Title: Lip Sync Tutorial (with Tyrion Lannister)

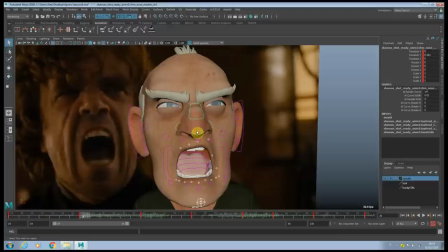(4:18)
I try to keep like some kind of consistency with the first expression. I can stretch a little bit the jaw to make it feel more organic.
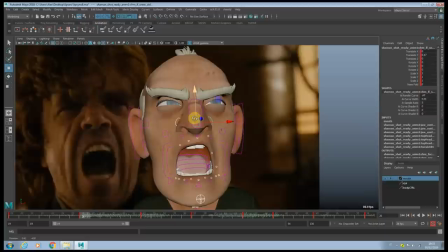(4:26)
And as we mentioned before, we're gonna go up with the nose and really pushing the muscles here up.
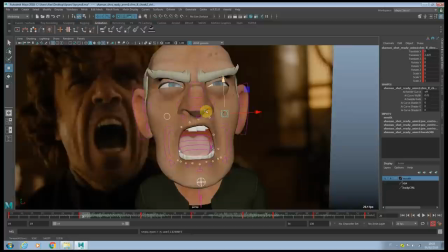(4:38)
You see how actually the teeth are visible here.
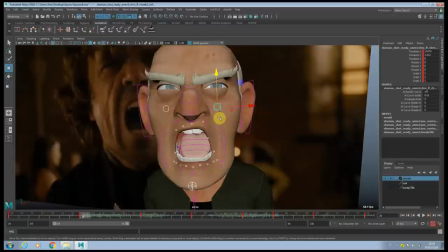(4:41)
Now, even the deformation is not that visible here, I still wanna kind of push here of the muscles, same here.
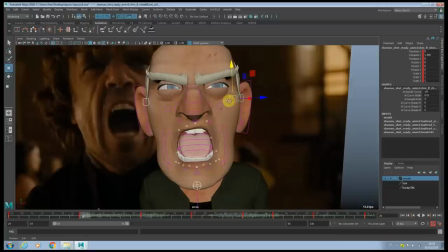(4:53)
And
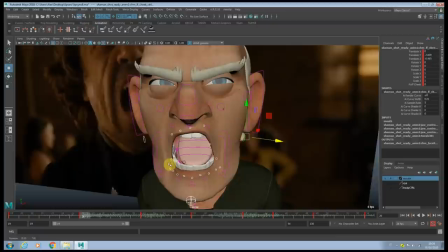(4:58)
So this is something you want to keep in mind. When you open usually the mouth, the jaw, the skin here actually is going inside, okay?
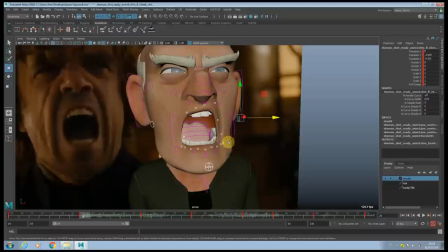(5:06)
It's kind of losing volume. And then when you close it and compress it, it's going actually outside.
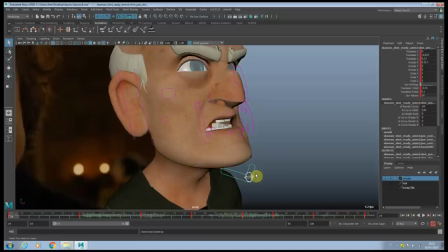(5:11)
So this is something you want to keep in mind to make your face and lip sync much more organic. You can push the jaw outside a little bit.
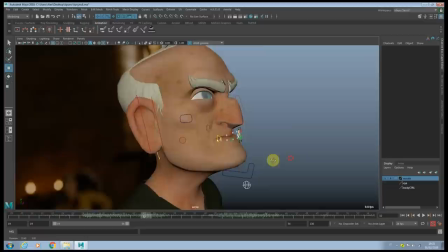(5:21)
And here, there's a contrast inside. Okay, here we can move on the U shape.
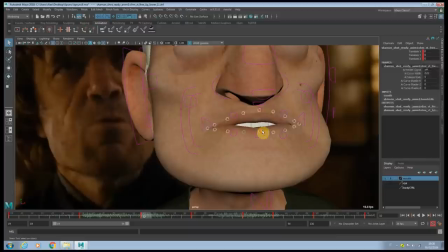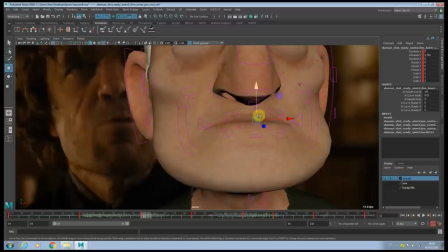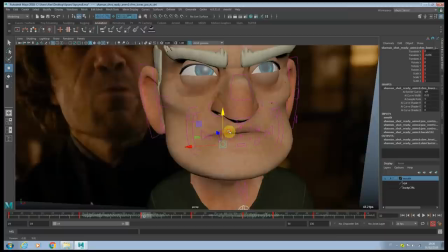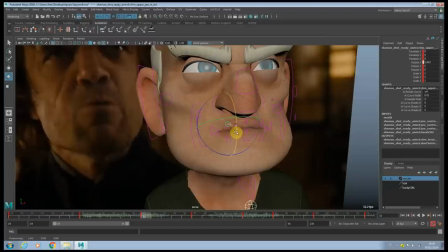Here is rolling way too much.
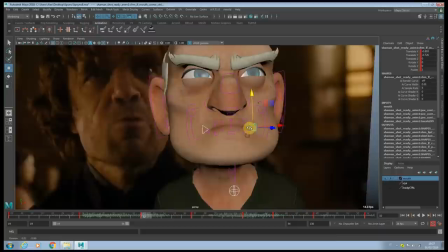(5:58)
Keep in mind always to keep your mouth expression kind of, you know, angry or a bit sad in this case.
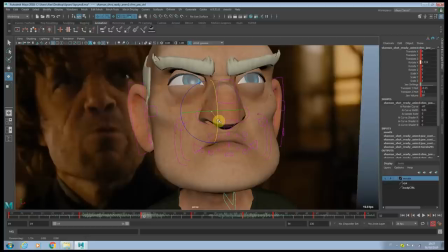(6:10)
So in this case, we can't really follow too much the video reference because here, as you can see, the lips look basically closed, but to sell the
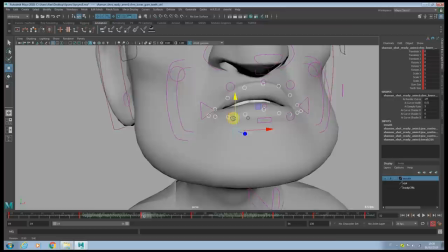(6:19)
U-shape, you actually have to, you know, open the mouth a little bit. So it's not that you can always follow the video reference blindly, you know.
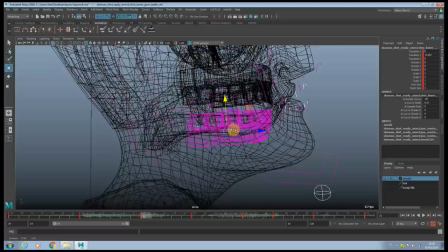(6:28)
At the end, like, animation is like a simplification, you know, of what you see in real life.
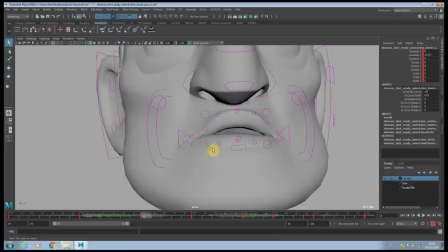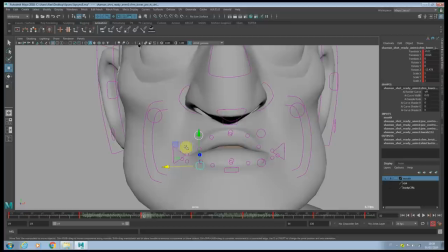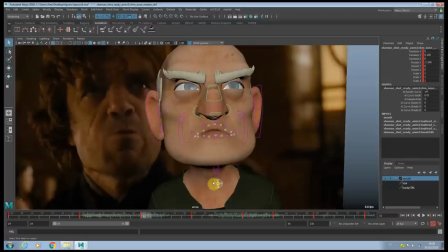(6:56)
We can use those other controllers to push the mouth even further. This is something that helps a lot.
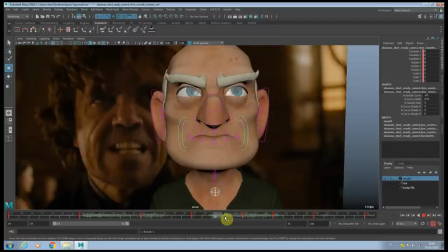(7:05)
And here, for contrast, we can drop it down. Okay. So actually, you see this one here is not, there is no phonemes here, but it's actually like a preparation for the L, which is here, would like. So here is actually we are just.
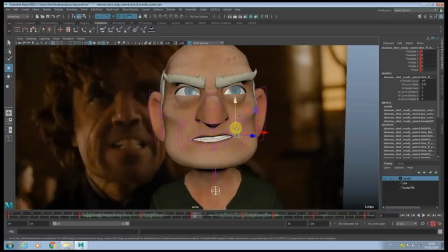(7:23)
So this I would say actually is like an acting beat, okay, where they're actually showing the
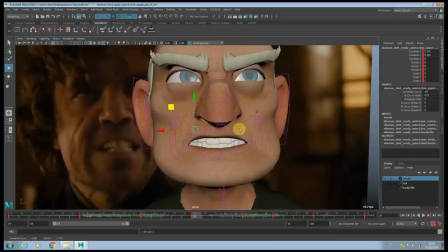(7:32)
where they're actually supporting the face expression, you know.
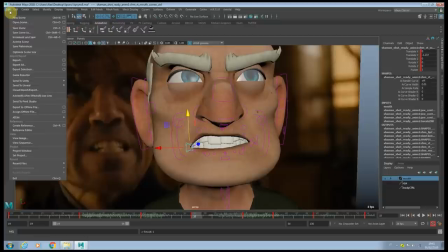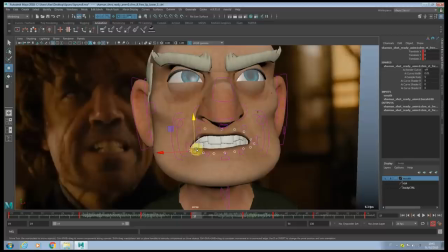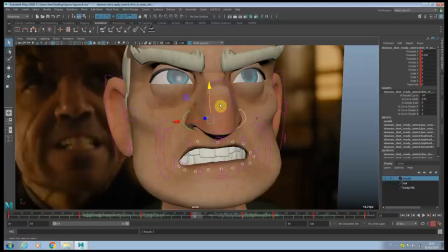And here, when it's doing this, pushing a little bit higher. Not too much in this case.
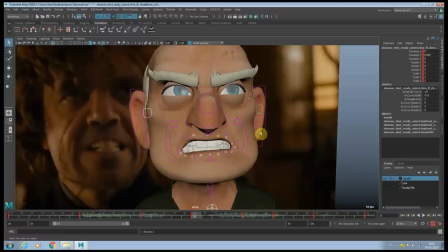(8:02)
And again, pushing this one here.
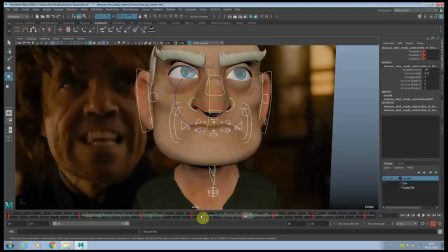So you see, when you're going into this mod expression, then you wanna do the L. You see, you don't want a lot of change.